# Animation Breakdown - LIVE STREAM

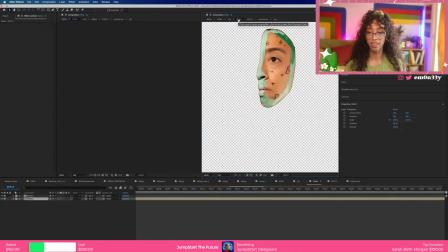(74:54)
And so once I had a good track, then I was able to create a rim from it.
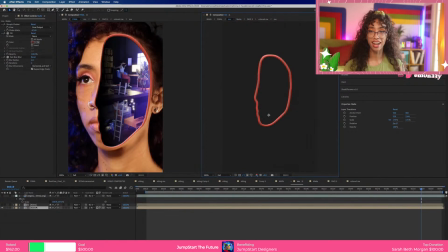(74:59)
So I created the track, and then I duplicated it.
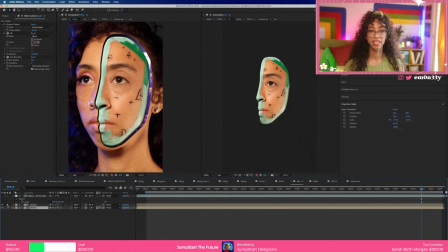(75:05)
So let's look at the second one. So I duplicated it, and I put a simple choker on it, and I put that above it. So what I told it to do was, okay, let's pull back.
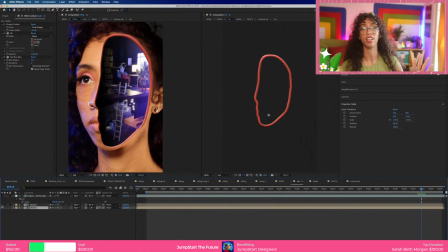(75:20)
This can get confusing. Just hold on. So I have my original track, okay? Let's turn this off. So I have my effects on here.
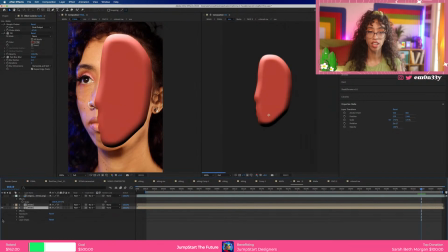(75:30)
Let's look at the layer styles. Okay, so I have a color fill. I have some layer styles on here. But as you can see, it fills up my entire face, and I don't want it to do that.
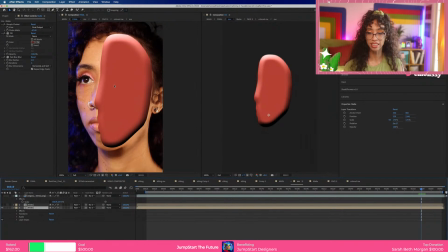(75:44)
I want it to just do the inside. So I need to invert it. And the way that I do that, if I just were to duplicate it and try to create a track matte from that,
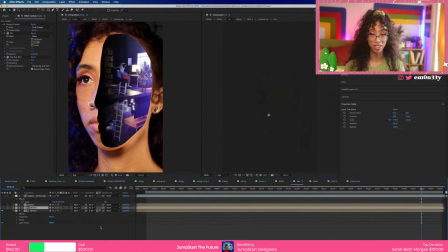(76:00)
then it's just going to cancel itself out. But as you can see, if I make it smaller, you could start to see the rim kind of come out. So the idea is that I need to make the inside of it cancel out.
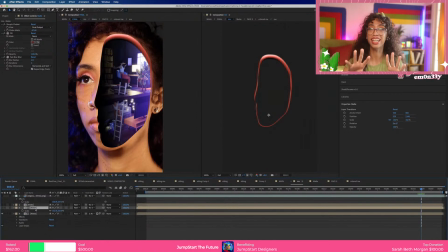(76:16)
I need the inside to cancel itself out, and so it just shows the outside. So if I make it a little smaller, then that's how I can create the rim,
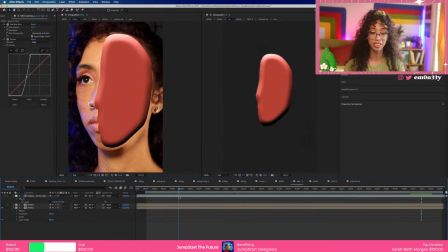(76:25)
and it's still tracked on to our original footage because it's basing all of it off of this original frame.
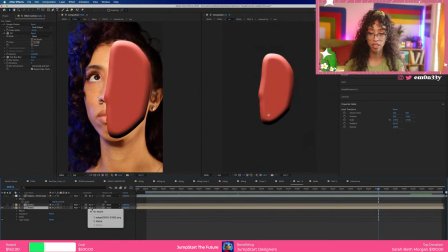(76:34)
So I'll just add the track matte on, and you can see that's where that rim came from.
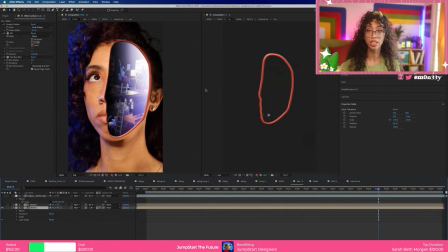(76:39)
And so if you run this through, this will be aligned with the tracking of my face. If you wanted to be crazy, you could mask it out frame by frame and try to create a rim, but that's insane.
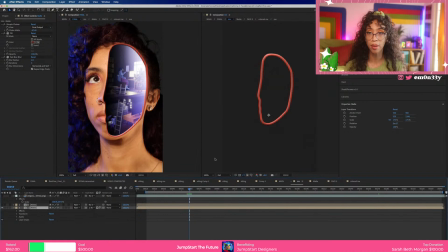(76:54)
You would be a literal insane person. I'm not judging you, but I kind of am if you were to do it that way. So that's how I created the rim of that.
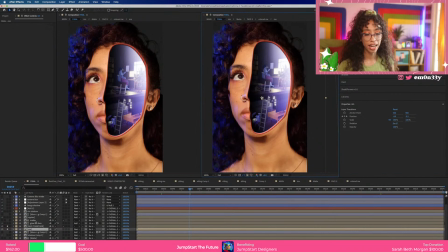(77:04)
And so just to sell it a little more, I added these cool ripple effects. So this just added a little bit of highlight to make it seem like it was beveling out. Usually when you're working with things like these fake edges,
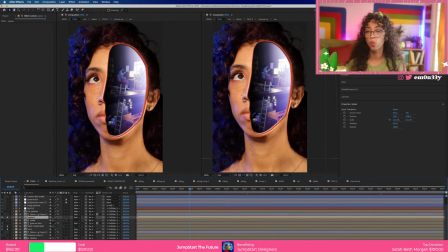(77:21)
trying to sell it with the bevel is the way to go. Like these layer styles that are native to After Effects, which are, you could put any layer style on any layer. It's right here.
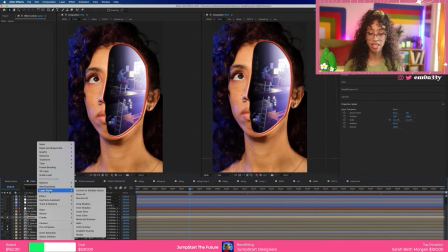(77:37)
If you right click and click layer styles, these are just amazing. And so adding this little highlight kind of makes it seem like there's a little bit of light hitting the edge,
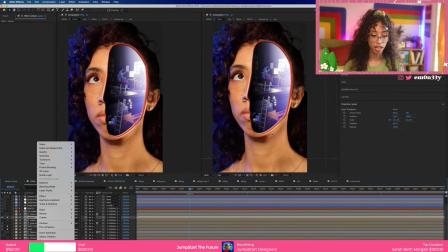(77:51)
but really there's no light at all. And I basically did the same technique of using the rim,
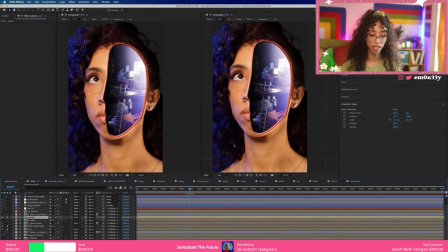(77:58)
but I'd masked out little parts of it so that it didn't show the entire side.
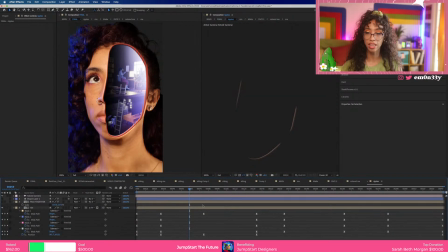(78:03)
So this is the rim, and then these are the little masks. So it doesn't highlight every single part of it because I don't want it to do that, because then it would just look like a stroke, and I don't want it to look like a stroke. And so with all of these different like layer styles, we're very much working in like a 2D workflow.
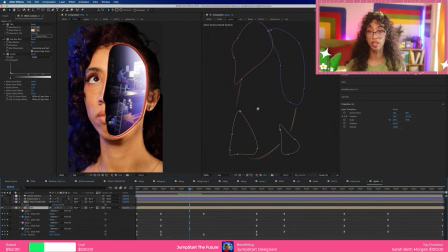(78:24)
And so learning how to composite this with realistic footage, that's where it starts to get tricky. So great ways to hide a little bit of that is going back to the camera blur.
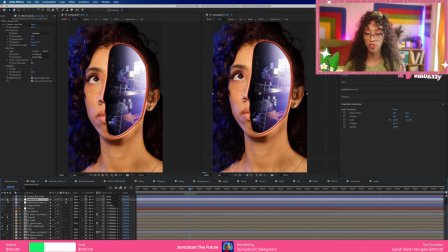(78:39)
So when you add something like the camera blur, these effects are still here, but they're just a little smoother. And it kind of puts this space into like a 3D world. Which I'm a big fan of, because when you're mixing medias together,
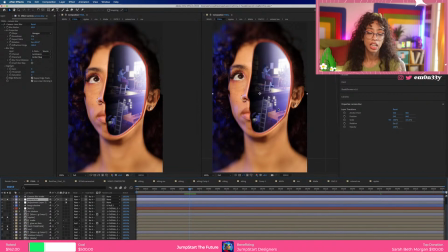(78:56)
I think that it could start to look a little janky if you're not like blending everything in well.
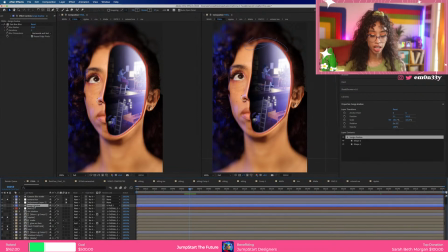(79:04)
And then for like final touches, I put on my Bang Yang shadow. So this is just trying to follow my little hairs. So you could start to see it creates a little shadow on my bangs.
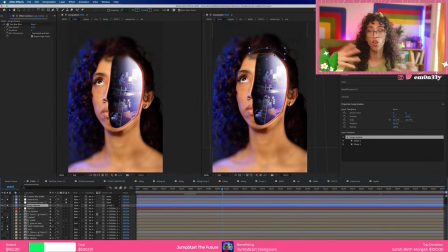(79:20)
And so I try to create like this little looping shadow that overlaps this footage, so that it sells it just a little more. I think the big thing is when you're working with visual effects, you should always be thinking about the foreground and background,
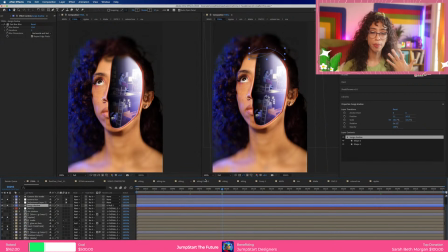(79:36)
and just kind of like how you can make the piece more dynamic. Arlene, hi Arlene, how are you? Welcome to the chat. But yeah, this is basically how everything was created.
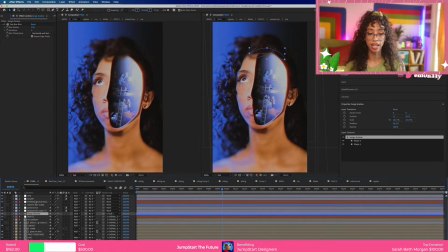(79:53)
I added some color on the end, and then I added some VHS texture on top of it, just to add a little bit of that grain in there, because if you're a designer and you don't use grain,
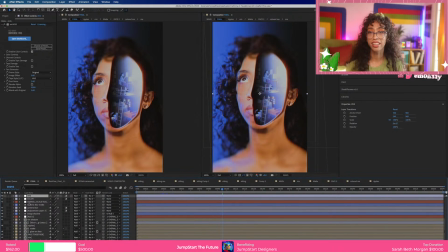(80:08)
are you really a designer? No, it's pretty, like, I feel like grain has just been a part of my style for so long, so it's what I use till this day, until the day that I die. If I don't use grain on an art piece, no, that's not my art piece.
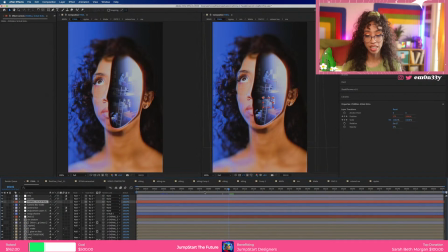(80:27)
So yeah, that's the beginning to end process of how this was created.
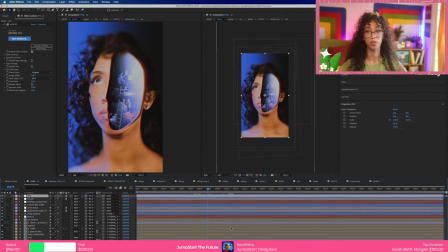(80:34)
It's all very technical stuff. I hope that all made sense. It's a very crazy workflow. So to work with After Effects and Cinema 4D and Unity is just insane.
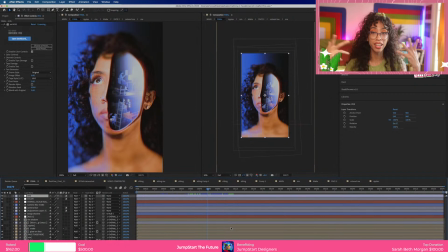(80:49)
So if you guys ever have any questions, I would like, what I think would be cool, is, oh, Vic, hey, what's up, Vic? Thanks for coming by. This is, that, by the way, for anyone who's new in here, this is like a charity live stream that I'm going to be doing on the regular,
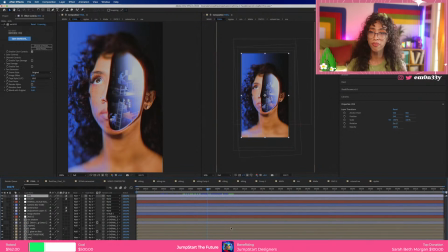(81:07)
just so that we can earn some funds for JumpStart Designers, because we're trying to get computers to kids. I have a huge announcement, by the way, that I haven't announced because the contract is still being signed,
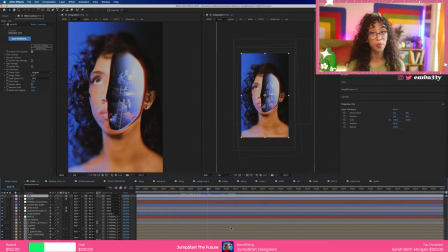(81:25)
but it's a pretty huge partnership that we are working with JumpStart, and JumpStart is about to blow up. I'm just letting you guys know now, but any money that's earned on this is going to go to our next program of kids.
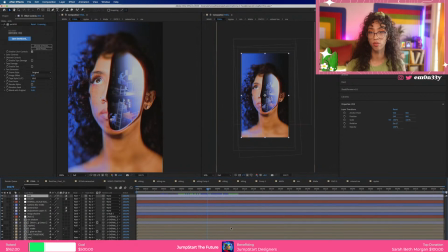(81:44)
So this first program, we're set. We got the first set of kids who are good to go. But this next one, we want to make sure that we can keep this sustained. So any type of donations that you guys can give to JumpStart, that would be awesome, because I'm doing all this for free.
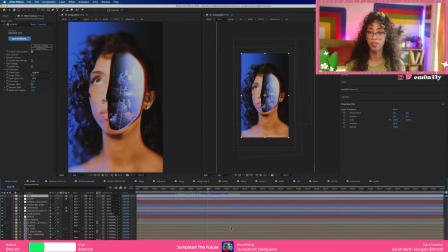(82:00)
I just want to help you guys out and also help out JumpStart. So and thanks for hanging out with me on Friday. So yeah, I want to do some future stuff, like where we break down some like really good like showcase of work. I also think that it would be cool breaking down some of your guys' project files. I'd love to like be able to see how like we can enhance it or make it better. So if you guys have like animations that you like are like, hey, I'd love to get a second eye on this, or what can I do to make it better? Let's like do that. I've also wanted to look at some amazing animations through Good Moves. Good Moves does like all these amazing animations that they always put out. I'd love to just have like a showcase of different things, and then we can rate them and judge them, because I know they'll be amazing.